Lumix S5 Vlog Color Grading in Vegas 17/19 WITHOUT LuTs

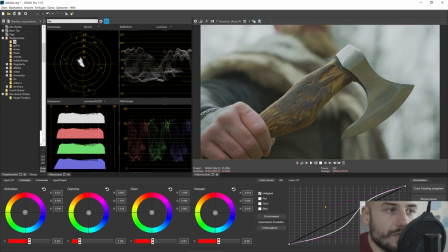1221s
It's pretty subjective, so create your world how you want it. And the HSL slider, you have to watch out maybe on skin tones, but for me, are skin tones not always completely the same, because it was cold, his hand was a little bit red,
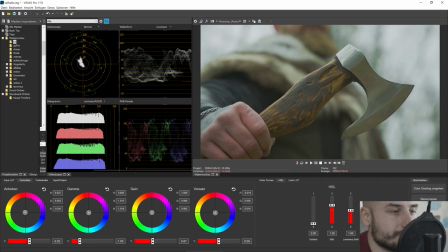1239s
so let it be red, that's completely okay. And that's how I color grade my footage.
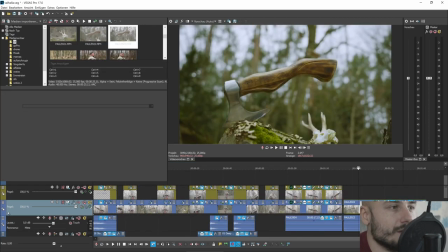1246s
I begin again with a nice flat image,
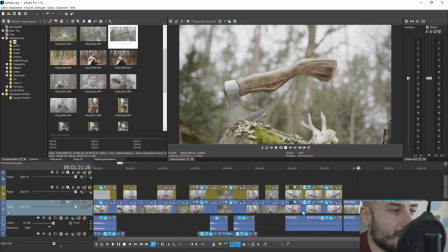1253s
then I color grade everything around it, transform it, and do a little LUT that I can do
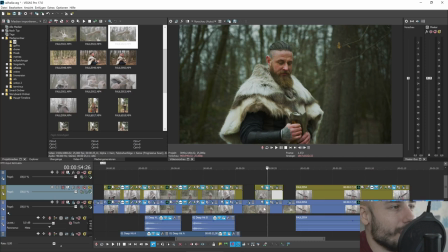1262s
that I can take this LUT and move it to here. That is my color grading workflow.
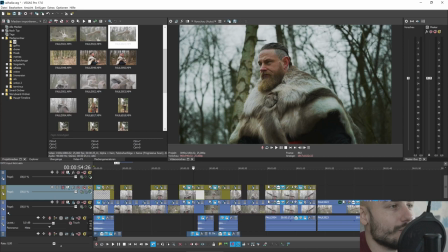1268s
I like to color grade in Vegas. That's for me a pretty nice system, and with this masking you can give your color grading a little bit more pop also.
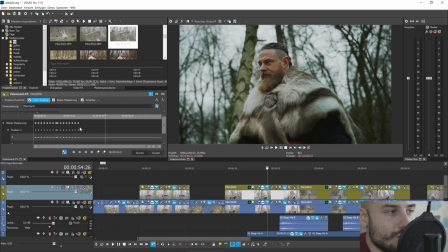1280s
You can also track this mask. I tracked my mask here a little bit, that this mask basically follows his face, and I sharpened it also a little bit. I don't know if you can see this because YouTube compression,
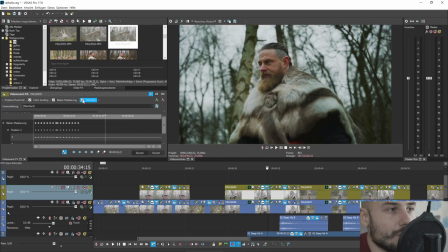1294s
but sharpening this image works pretty good because you can see this this fell here a little bit better.
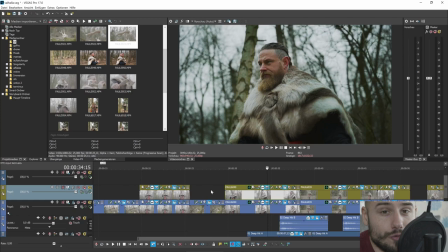1301s
So thank you for listening to my TED talk. If you want to learn more about my color grading workflow or different color grading scenarios, please write a comment that I will answer every comment maybe, and I hope you learned something from my color grading workflow.
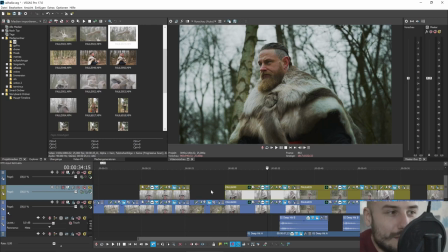1318s
It's not the color grading everyone needs. It's not the color grading everyone uses. A lot of people tend to use it all completely different, but I do it this way. That's my way of color grading, and I hope you like it, because maybe you have a different way of color grading. Tell me, write me on Instagram. We see us in the next video. My name is Paul, the German filmmaker. I'm a small business. I'm not a big Hollywood production. I'm not this Indian guy who, or I don't know where he's from, and tells us you have to color grade this and this and this and this. I don't know. Thank you for listening. See you next time.